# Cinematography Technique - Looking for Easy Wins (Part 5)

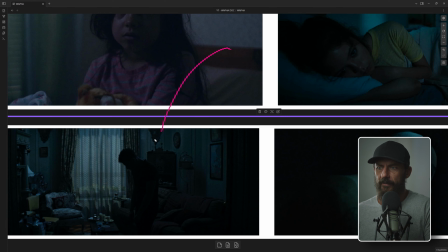[4:08]
But this really is our references down here. Okay, this one and something like this.
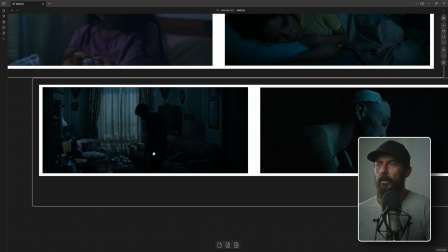[4:16]
Okay, so we're going moonlight, and I will spoiler alert you and save you the trouble of finding out, I don't know, which blue do I like the best?
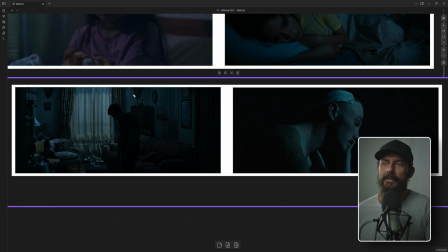[4:24]
What color temperature do I like the best? I'll tell you, I like to set 3900, and I like this blue color at 43. That's it. No special sauce. Then what you do in the grade, what I like to do, slightly desaturate it, make it a little bit more gray. That's just me.
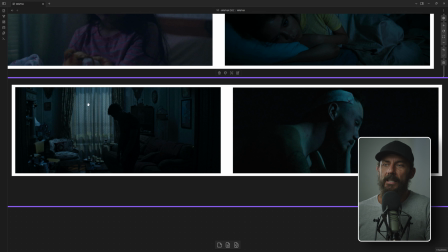[4:40]
Okay, what do we see here? Like, what is the key? How are they doing it in this reference?
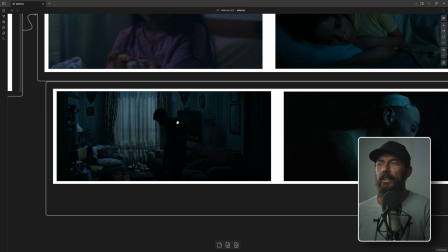[4:45]
This helps when you're looking at the treatment or something like that, and you're seeing the references. And your job is to make it look better than this, or in the same world.
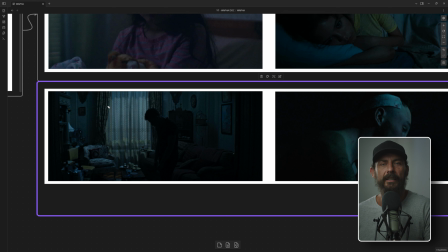[4:53]
What are they doing? Well, they're doing the same trick that you do all the time in nighttime interiors, is that you're lighting up the shear, And then that sheer is just lit up just a tiny bit for camera. And then everything else is happening from above, right? And above, hopefully backlit, so that we get this real heavy sense of darkness to camera.
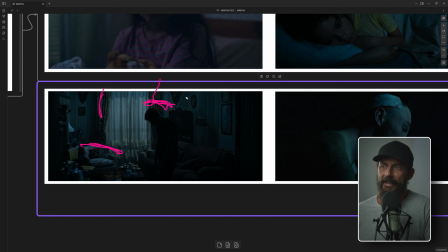[5:12]
But then there's illumination from the backlight inside the room. So that means inside the room, we have to be able to backlight it.
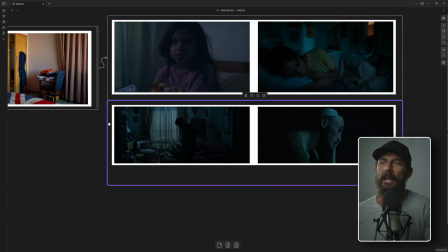[5:19]
Is there a spot where we can hang something? Is there a spot where we can have the infrastructure? Is the room so small that we're not going to be able to backlight it?
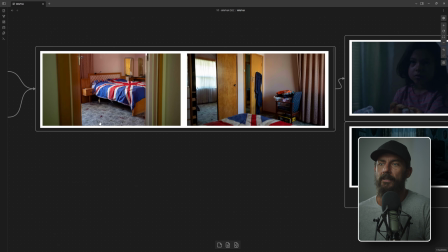[5:25]
These things are a problem. Okay, you can't see it in this location still, but this is a very small room.
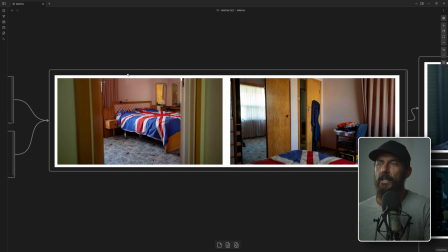[5:30]
Like the bed takes up the entire room. There's nothing on that wall or on this wall over here to rig any infrastructure from.
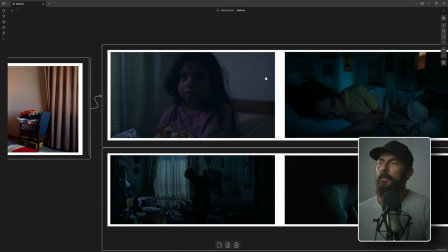[5:39]
And this is where we can say, you know, God or Odin or whoever,
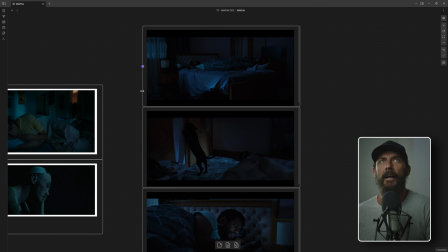[5:46]
bless us with a idea. How are we going to do this?
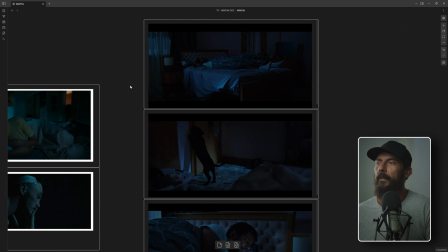[5:50]
And then somebody smart somewhere one time came up with an LED that also could have a source 4 lens on it. And you say, I am a golden god. I have discovered a way that we can actually light this thing and get ambient inside the room.
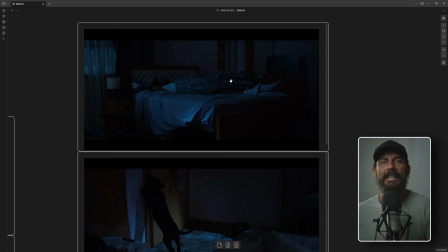[6:04]
And it's not going to be super difficult like it used to be back in the 90s. Okay? Let's do it.
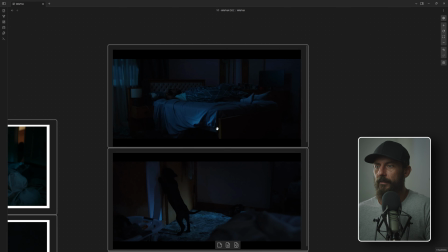[6:09]
Okay, so we look at our wide shot. We don't even need the storyboards, right? Because we've already seen them.
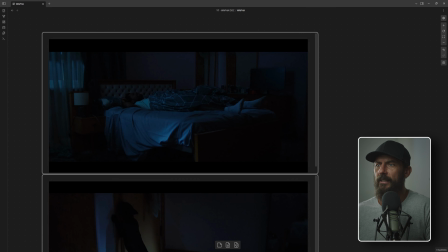[6:14]
We got a wide shot of Old Maid sitting in the room. He's laying down. It's bedtime. What are we doing? Well, we're doing exactly what we said we would do in the plan, which is we're going to light the shears. But that shear is not doing anything. Zero, right? We're just lighting it up like that.
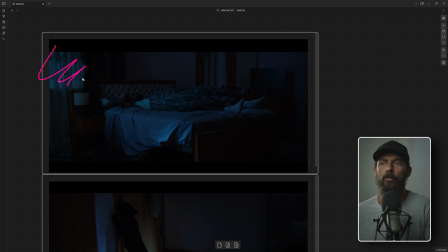[6:29]
And notice how the whole shear isn't lit up. Why isn't the whole shear lit up? Because that would just be flat and boring. We make it interesting by making a little bit of difference in there. We've got dark up there. We've got light in here. That's nice. Next step. What is this little slash of hot light here, right?
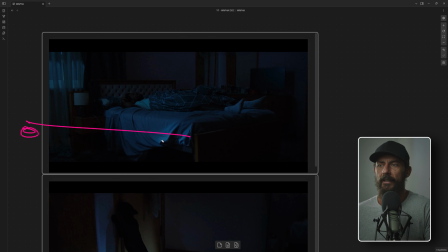[6:48]
That's just nicking the bed. That's another lamp just here inside the room that is just pushing directly at the bed. And you say, okay, well, where is all this ambient coming from? This ambient is coming from up here. Yay, up here.
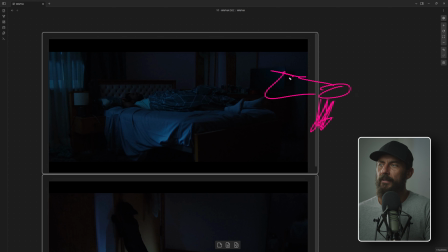[7:04]
And if I'm not mistaken, this is, I forget the name of the lamp, but it's like your source 4 LED that gets pushed into the wall up here. And this is the old David Mullen trick, which is you just put like your little white sheet up there and you bounce this source 4 into it.
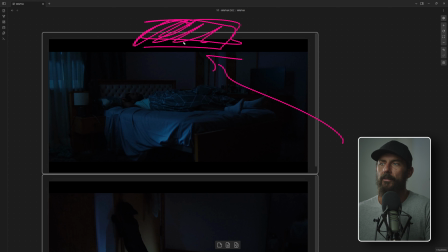[7:22]
It used to be like a joker with a source 4 attachment to it. Nowadays it's LED. And then that gets you a backlit pool of what I would call, and hopefully, is directionless ambient.
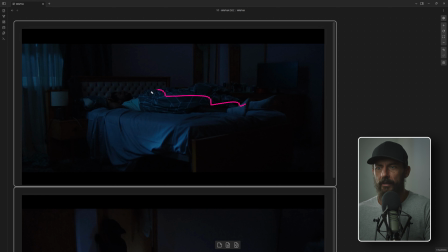[7:34]
Like you can't really tell, where is all this light coming from? Where are these levels coming from? You can't tell. That's the whole point. But it's coming from behind them. And it's just coming out of an imaginary nowhere. Like, oh, your eyes have adjusted. And ta-da, it's blue. So you know it's dark.
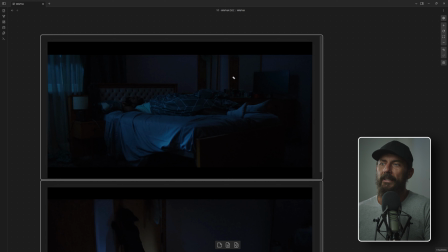[7:52]
But what you can't forget in something like this is if you make this whole thing just this ambient wash from above, it doesn't look realistic. You want the harsh. You need to mix in harsh light as well. So it's not just about the color. It's not just about the brightness. It's the quality of the light. So mix in directionless ambient with a little bit of harsh light.
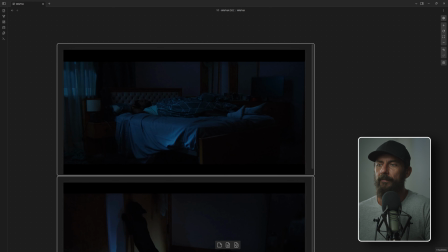[8:12]
It doesn't have to be lots. And that gets you that point of differentiation, which is nice.
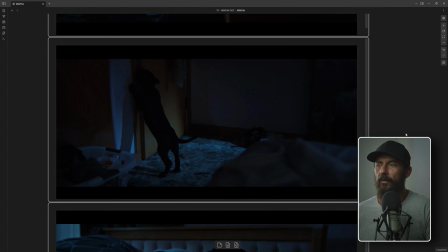[8:17]
You can see we really play it up here. So here we've taken what we were doing with the hard light on the corner of the bed. Now we're just pointing it directly at the door. And now here's the dog. He's trying to get out. Ruff, ruff, ruff. And this is printed way down, right?
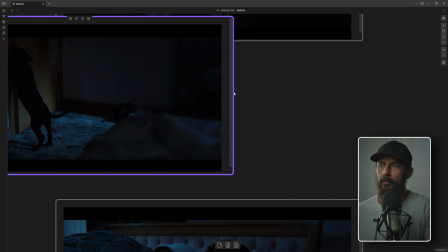[8:32]
This is printed way down because we have this dog. I would have said we probably shot this, I don't know, at least a half stop over this.
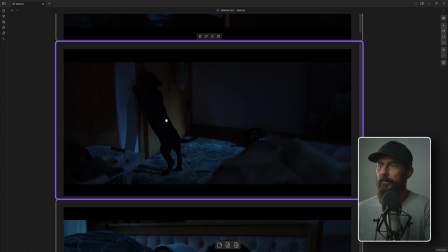[8:39]
And again, shooting at 400 ISO for all the reasons we talked about in the last video to really get a thick negative.
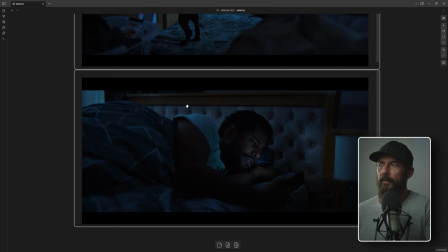[8:47]
And then finally we come here to our rollover. Now this is where we took our little LED backlight that was up here, hitting the wall. You just slide it down this way. So now the light is, again, coming slightly back. And it's super fast to do, right? You've got this lamp. There's only one lamp in the room. We bounce it up into the ceiling. Now we've got this.
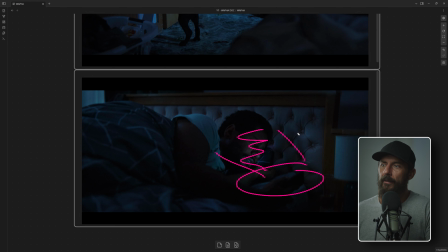[9:05]
We set the brightness on his phone to get him here. And again, we've got a little bit of shear in there. We move the bed down. Like, I don't know if you can tell, but in this shot, see how you can see the shear?
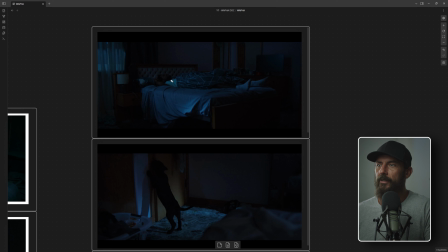[9:18]
Because we have, in this one, imagine as he leans over, there's no way you're seeing the shear all the way over here, right? That's because we're trying to separate the bed from the back wall over there. It would be way cooler if we had like a little prac on. You know, you just fell asleep reading, as you do. Like, I don't know. Does that sound crazy?
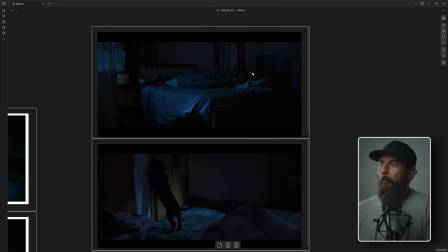[9:35]
I guess people want to sleep in the dark. But because we didn't have that, like pull the bed away from the wall so it's not flat. Then, when we come around to the reverse,
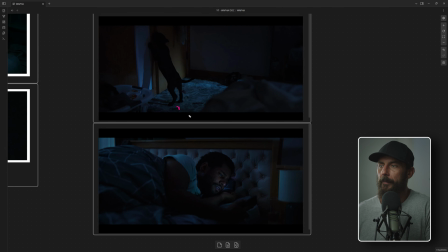[9:46]
which is what we did here, we like prop the bed up on some apple boxes to get it higher in the frame so we could look down more at the dog. And then we slide it closer to this door so that the two are actually in the same frame.
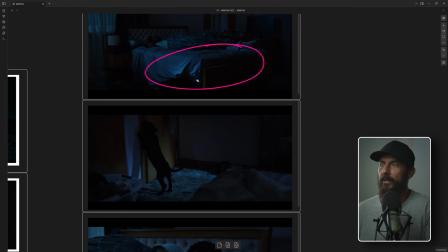[9:58]
If we left the bed here, as it is originally, like you wouldn't see any of it in this frame.
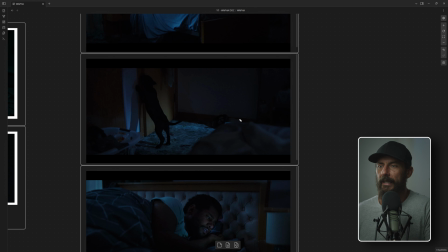[10:05]
It would be way down here. And we don't want that. You want to mix in some layers. Same thing here.
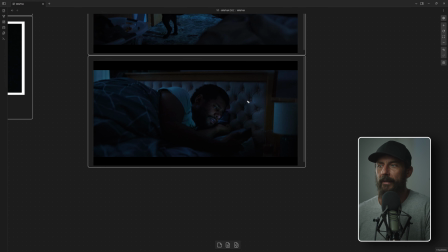[10:10]
It's like we shuffle the bed along, number one, to fit me and the camera back there, but also to make the background more interesting. It's like you could never tell that we slid the bed down. So we slide the bed down. We use our LED backlight. We've got the curtains and shears lit up with a Titan tube outside, like just one. And then this is from the actual phone itself.
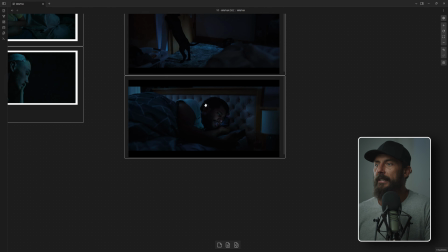[10:29]
And that's how quick and easy it is. You notice also what we did here?
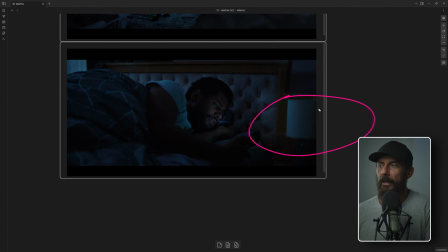[10:35]
Like I was still holding out hope. I put that prac right by the bed. Just like, do we turn it on? Like, do we just see if it's any good? To be fair, I like this look better in the end.
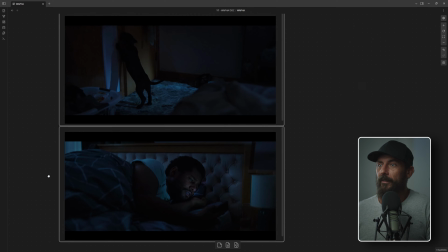[10:48]
So the director was right. Looks way better. Okay, I think that's it. What do you think? Moonlight interior, one of the hardest shots to do. Now you know how to do it, and you too can one day find yourself on YouTube talking to no one in your spare room. Okay, that's going to do it for this one. Many thanks. We'll see you in the next one. Goodbye.